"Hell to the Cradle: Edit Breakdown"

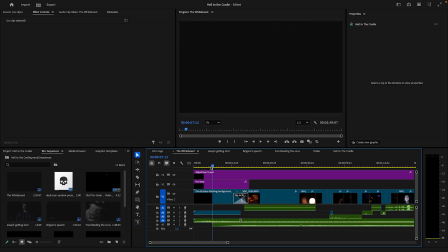Are we live? We are live. Okay, so this is the Stephen definitely gonna be funny looks while I do my edit breakdown. I'm gonna ramble for the next like half an hour. So this is my edit breakdown of Hell to the Cradle. You're welcome, Harrison.
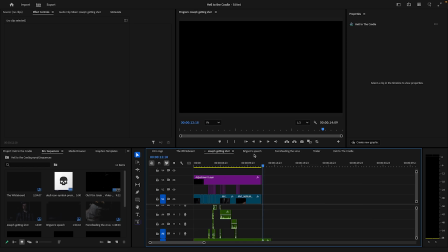I think it might not be as long as Underneath the Earth, but it's definitely gonna be a bit more intricate because there's a lot more little moving parts that we're working with here. So I think we will first actually start off with the new logo I've got here, if you want to have a quick look at that.
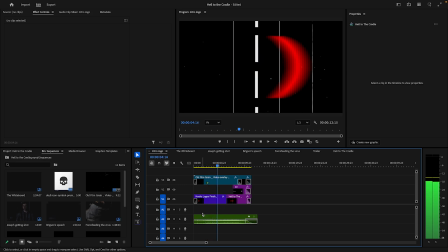It's pretty set. It's pretty set. So this logo is animated. I'm just going to mute that for a second. This logo is animated by Fraser, bless him, which was very lovely of him, and it came out really well.
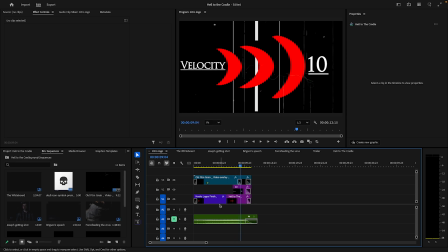And yeah, this is basically now kind of my new intro. It might change it every time we do a different project, but for the most part, this is like the main new intro that we have here,
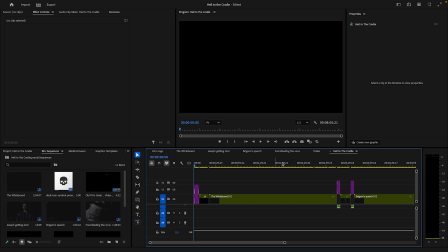which is used at the beginning here. So this is great. This is basically, this is all of it put together. This is all of it put together, basically, all these different segments put together, which is really handy. So if you change something, like for example, if I change something just to get a shot, it will just automatically update it here, which is really handy.
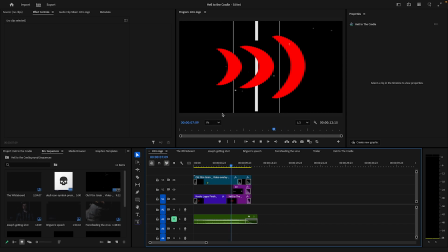So now you can actually see here a very quick kind of teaser as to what was really the bread and butter of this project,
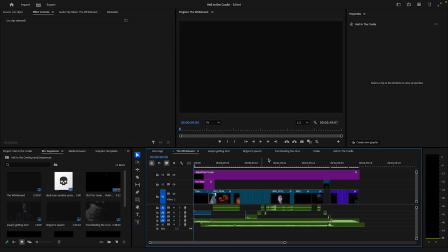which was this very strong it's very strong use of
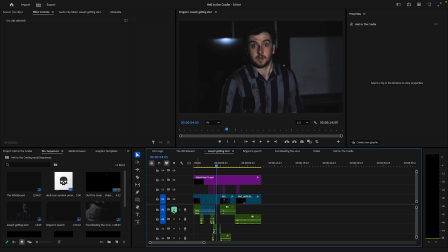is there a way to just mute all the audio? Yeah. There's very strong use of directional blur, like constant directional blur. You can see it here when it kind of gets hit and that kind of thing. And the main reason I introduced this, I really wanted to introduce that kind of idea of physically feeling film.
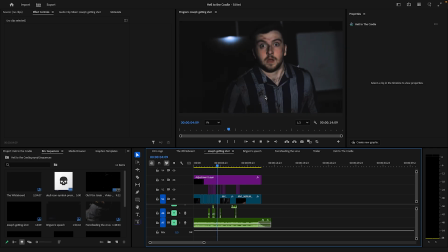So I was like, okay, how can I do this? And I added these kind of like, these little micro kind of shakes and thumps to add impact stuff. That was kind of the bread of it. Actually, I'm getting ahead of myself. We should probably just start off with each scene. So this was the whiteboard scene.
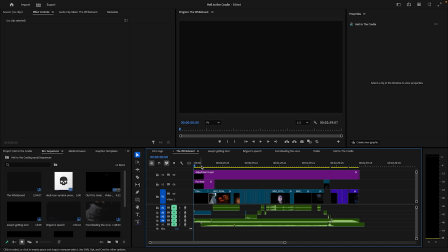This is the first scene I started on, and is the opening. Now, originally I did not have this opening, but I decided halfway through I wanted some kind of additional context, so I added this, and it works really well. And this is such a bitch and a half to animate.
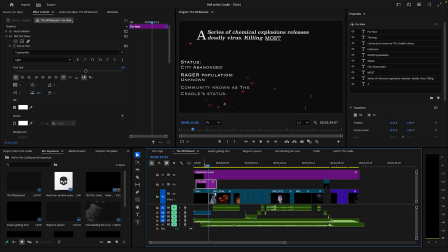Like it takes so long to kind of like add all these like words, and then I had to like keyframe all of them too. So all of these like keyframed basically to all fade in, fade out at the right
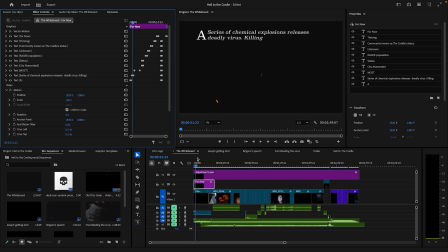times. That took so long, and there's no quick and easy solution necessarily. It kind of is, but it's like you don't get as much control if you go for the quick and easy solution. So I had to kind of get it on pace with the music, not too fast, not too slow.
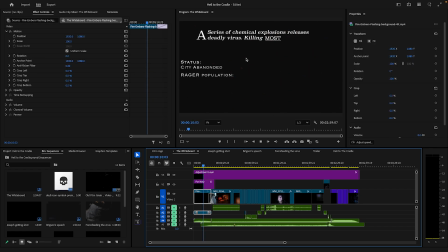And we also used this fire underlayer thing with like these embers, which we could just rip straight off Google, off YouTube, and just put on. And it's a very subtle thing with the fades and that, but it goes really well with the music.
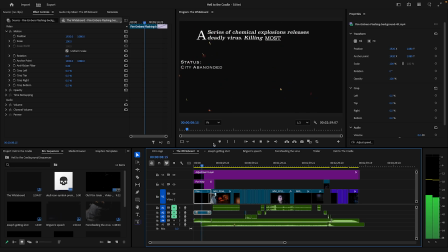Like it has a very like what the fuck's going on kind of vibe, and we like that. I think the strongest part of this entire scene will start off as the audio. So throughout this entire section, you have this
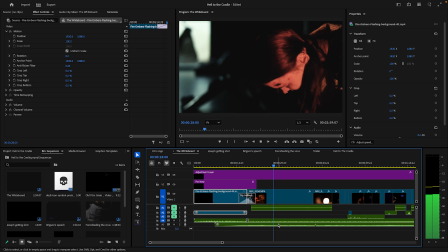thumping of the music, like in the different room, along these kind of cheering and this kind of like these voices in the background, and this really changed the entire audioscape,
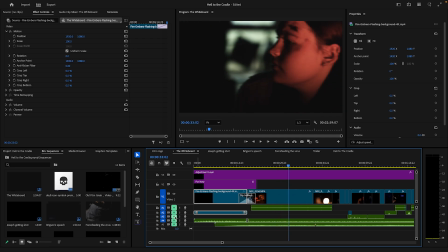because before it didn't have this, and before it was kind of like
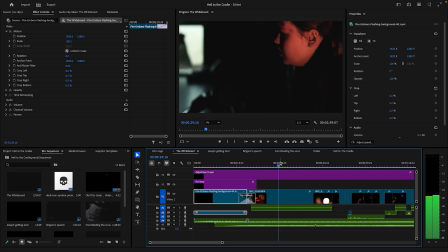there's not much to it, but adding the music, adding that kind of like that second layer, it's like you can still see her, hear her, see her, but you can also just feel this like large kind of party going on in a different room. It kind of just intrigues you so much more.
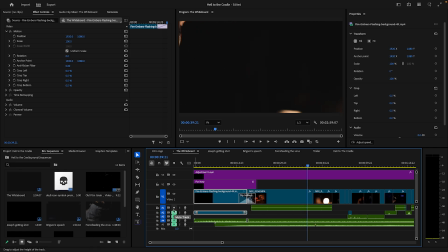And that was actually a last minute addition. Like I added that in quite late into the edit process, so that was quite a last minute addition. For the most here is an interesting little thing. So I had to speed up the footage here because basically this went out of focus.
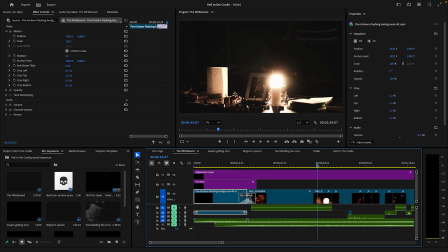So I had to speed up the footage for it to go back into focus. Hopefully people don't really notice that.
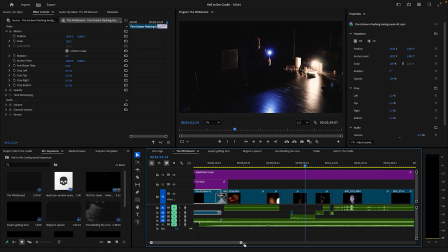But yeah, this scene is quite simple. There's not really any crazy effects. It was really just kind of about getting it all put together. I think it's one of my kind of favorite intercuts. It's like starts from here and it's like a bang. Funny thing is though, if you turn up the brightness, you can actually see Scarlet in the corner here.
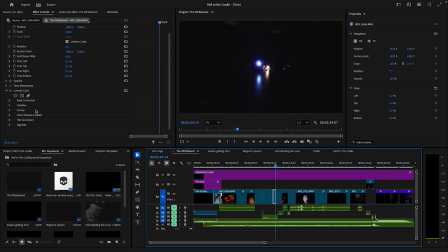You can't see it right now, but if I was to turn up the exposure real quick, yeah, there's Scarlet right there. Which is quite funny, but luckily we're hidden that with our brightness levels.
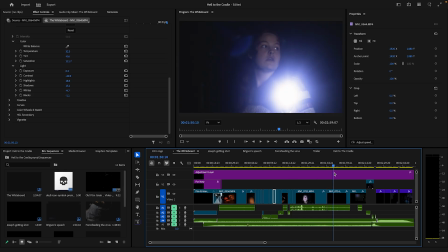But yeah, again, for the most part, it was a very kind of simple, just putting together.
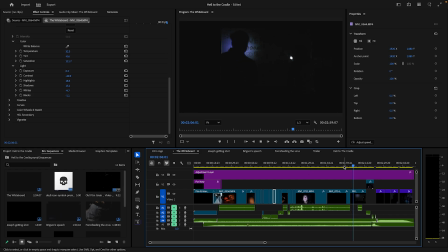Not putting the pace too fast, kind of giving it a good pacing to it. I darkened this so you could only really see what was on the whiteboard, because I felt like you weren't really looking at the whiteboard, you were looking more at the two characters, so I kind of focused it more on the actual stuff on the whiteboard instead.
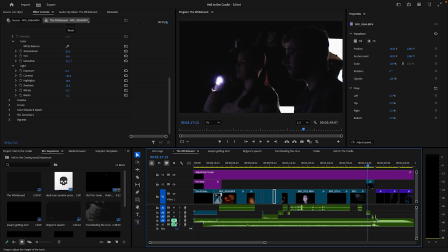But I think, yeah, really the bread and butter of the scene really is the audioscape. It completely
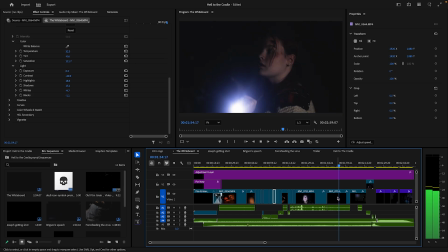transformed and just made everything feel a lot more kind of like, what the fuck is going on kind of thing. And it worked really well. But what we have here is the ending, because of how obviously
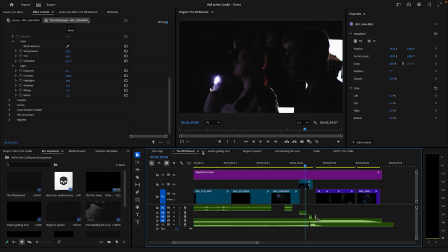a lot went wrong with the filming, so we kind of had to cut it up into sections.
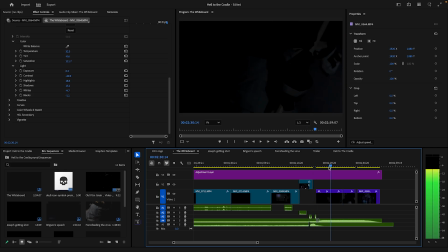So what we had was here, I actually had to change this part. We've got this kind of like cool badass entrance, door opens.
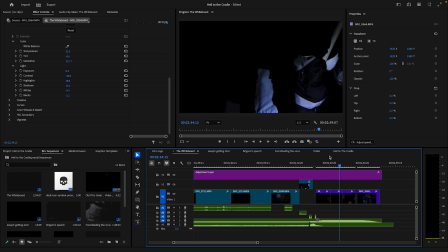And it kind of just flicks between those. And I thought it was a very effective use of it, to be honest with you. It really brings them as these big, larger-than-life kind of characters. Interesting thing here is, though, is that we filmed this in slow motion. I actually found it was too slow. So I had to kind of balance between speeding it up and not speeding it so much it loses its slow motion.
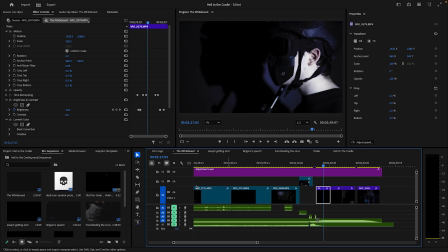An unfortunate thing here, actually, if you can see if I can get the keyframes into this. Time and speed. I actually had to readjust the speed here because what was happening is his head turn was too his head turn was too slow.
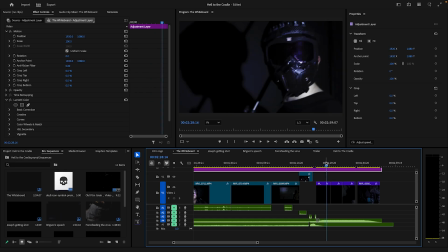So I had to speed up the head turn, but then I think you can see a bit of a jitter when it happens. I had to speed up the head turn and then slow it back down to kind of make that work because it was just a bit too slow.
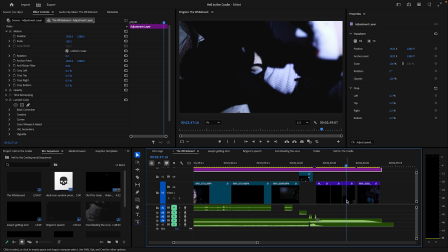But other than that, the rest of them I kind of kept in the speed. I think I put them like 150% speed because they were just too slow about it.
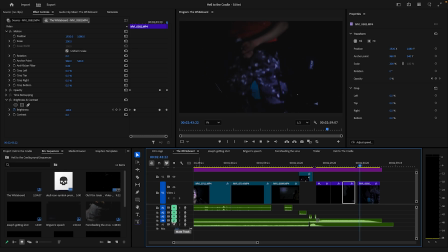But it went really well with the music, as you can kind of hear here. Works really well. I think another interesting thing I really liked was that the music starts off like in the beginning, but then slowly you start hearing
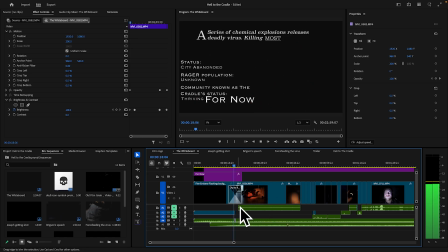the crowds come in before you actually get to Faith, which I thought was a nice little touch,
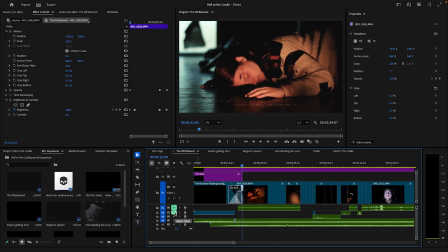because it kind of felt like it's almost like she's asleep in this section.
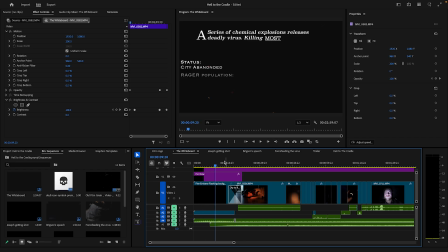I mean, she is kind of asleep, but she's asleep in this section, and she's kind of slowly waking up as this fades out, which I thought was kind of an interesting thought to have about it. You know what I mean? But yeah, that's pretty much that kind of section.
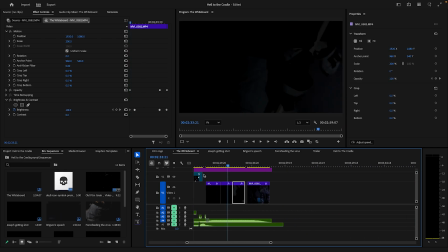Again, this was more of a simpler. This didn't take me long. This is one of the first ones I got done quite quickly.
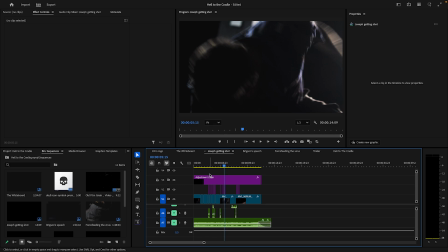So, yeah. We're moving on to now Joseph getting shot. So this is where our little bread and butter of the fun little whams and the bams and the kind of additional effects there come in.
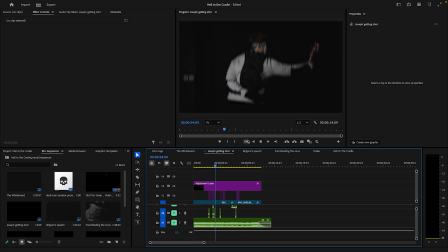And this is great because this shows you all three iterations of like the visual blur that I introduced.
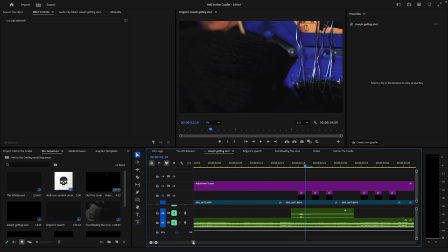So first of all, we have the first technique was basically you get an adjustment layer, which you add a directional blur onto. So I have this set to 17 because I don't want it too high. And basically this kind of like if I was turning this off, it would literally just be like that.
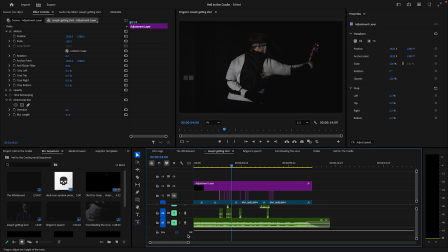It doesn't really add much.